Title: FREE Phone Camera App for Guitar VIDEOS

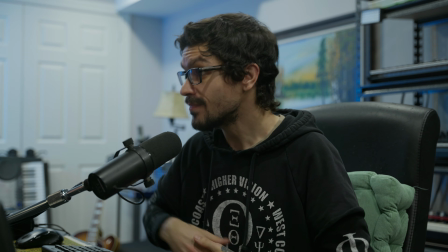(16:28)
And that's because the light source just looks bad. I have my overhead lighting, my face isn't properly lit.
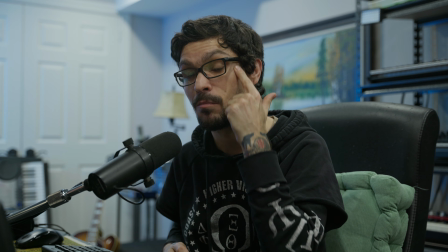(16:36)
I'm actually shooting right now on the side that's getting more light than this side for a flatter image.
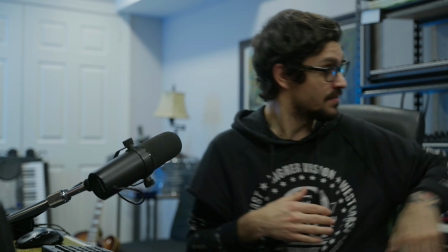(16:41)
You want to avoid that. Turn this off.
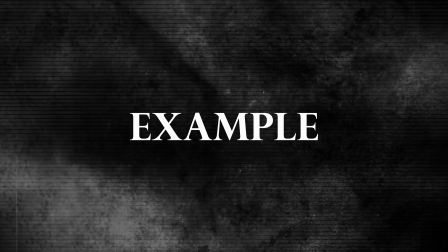(16:48)
And instantly we have a lot more cinematic or interesting lighting. So going back to this example, this is what my scene would look like.
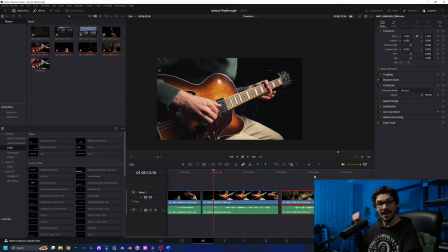(16:57)
And you can see what I mean. Right now, this is all out of focus, but on a phone,
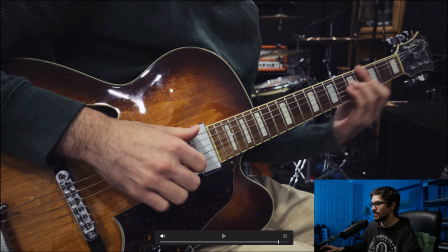(17:05)
it's way more in focus than it normally would be. So I'm in focus here, but my background's also a lot more in focus than you would want to be.
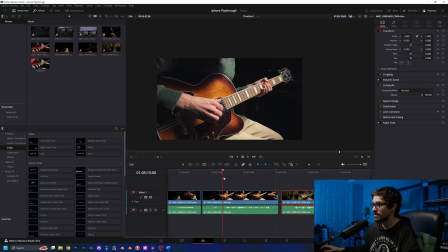(17:13)
Because of that, that's why I go to this look, which to me is a lot more interesting.
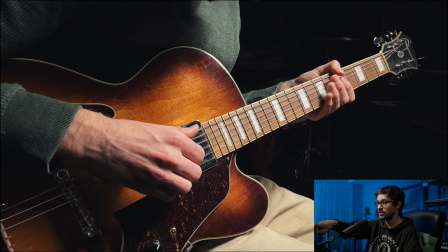(17:21)
It has the exact same key light, this one right here, and I'm shooting again from the shadow side, as you can see, because my hand right here is darker. You can see the shadow there. It just makes it a lot more interesting. So if I were you and you want to step up your video game for your music stuff or just in general, if you have an iPhone, just use the Blackmagic camera app and then get some sort of video light. If you need a hand at all deciding what kind of equipment to get, leave me a comment down below. I love talking about video equipment and video techniques more than music nowadays. So if you need any help at all, let me know your budget, let me know what you're interested in, what your needs are, if you need autofocus or if you just need a better quality video. Let me know down below and I'll point you in the right direction, because I study this shit every day.
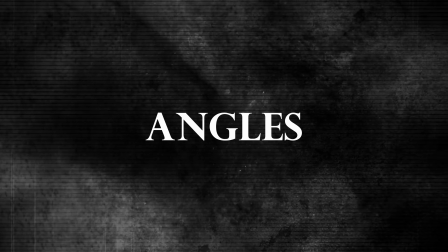(18:06)
I wake up and watch videos of videos. This is more of like a flat look, this angle right here.
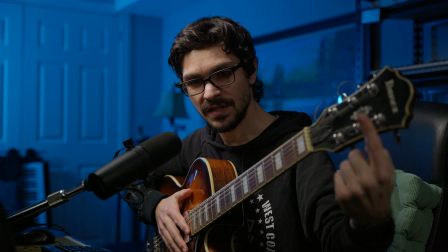(18:12)
Getting different angles like this and getting closer to the camera. You can see this is out of focus here, and then whatever this area is in focus.
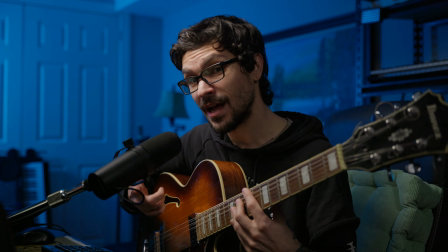(18:19)
By using the manual focus on the Blackmagic app and choosing your sections,
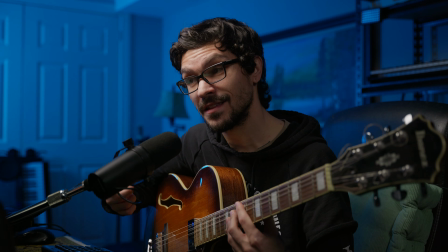(18:24)
you'll get a little bit more of that depth of field, and that tricks the audience into thinking that you're actually shooting on a real camera instead of on a phone. The selfie camera on the front is basically the exact same focal length as the actual main camera, the 26mm. By using my selfie cam just to like stage the whole scene and then flip it around to actually film it.
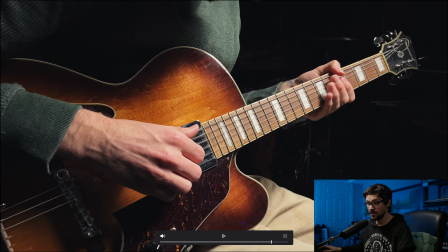(18:44)
This is the front camera, the best version of the camera, and then this is the selfie cam.
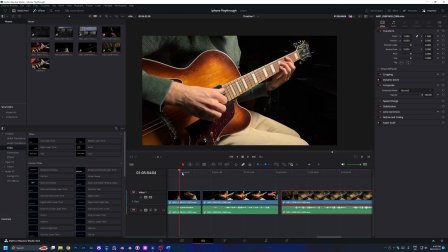(18:50)
So you'll see it's basically the exact same focal length and framing.
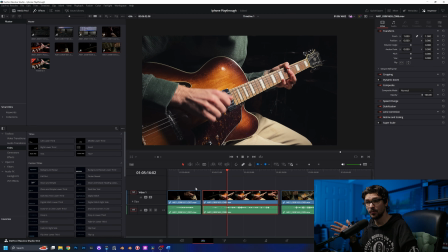(18:55)
That's the best way to go about it. If you're using a different camera with different lenses, then you'll have to figure something else out. But when I'm doing actual playthroughs with my camera, I'm changing my lens almost every scene because I want my wide stuff to be on like say like a 24 or 35,
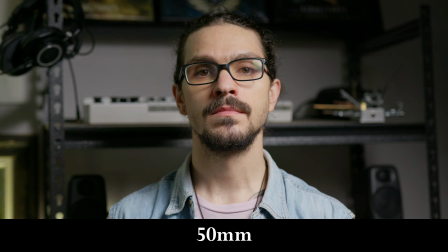(19:11)
and then I want the compression of an 85 for close-ups and my macro lens, which is a 90mm, just to get it to pop in a different way. The lens makes a huge difference. Speaking of lenses, if you're interested, there's Moment makes a bunch of lenses. There's a company called Moment that makes like iPhone or phone lenses. They've got a lot of really cool options. So now that you have everything filmed, you're going to want to download the also free DaVinci Resolve. Blackmagic is they're a wonderful company. They have their phone app that's free, that's amazing, and then they have DaVinci Resolve. There's a free version. Basically, if you're filming on your phone, it's going to be everything that you possibly need. I have my whole color grading and editing workflow in 2 different videos that you can check out right here. It's a little bit different for a phone, but it's pretty much the exact same, and a little bit different for the free version of Resolve. The only thing that I use in this video that you can watch is the grain is literally the only thing that the free version of Resolve doesn't come with, and you can find like a free grain and just overlay it if you want to add that. Since it's such a clinical and like over sharpened image, adding some grain will add a little bit of realness and like film look to it. I would highly suggest it. Thanks so much for watching this. If you have any further questions, please let me know down below. Like I said, I love talking about this stuff. I do film and photo stuff for a living nowadays, so I obviously enjoy it. Thanks for watching, and I'll see you next time.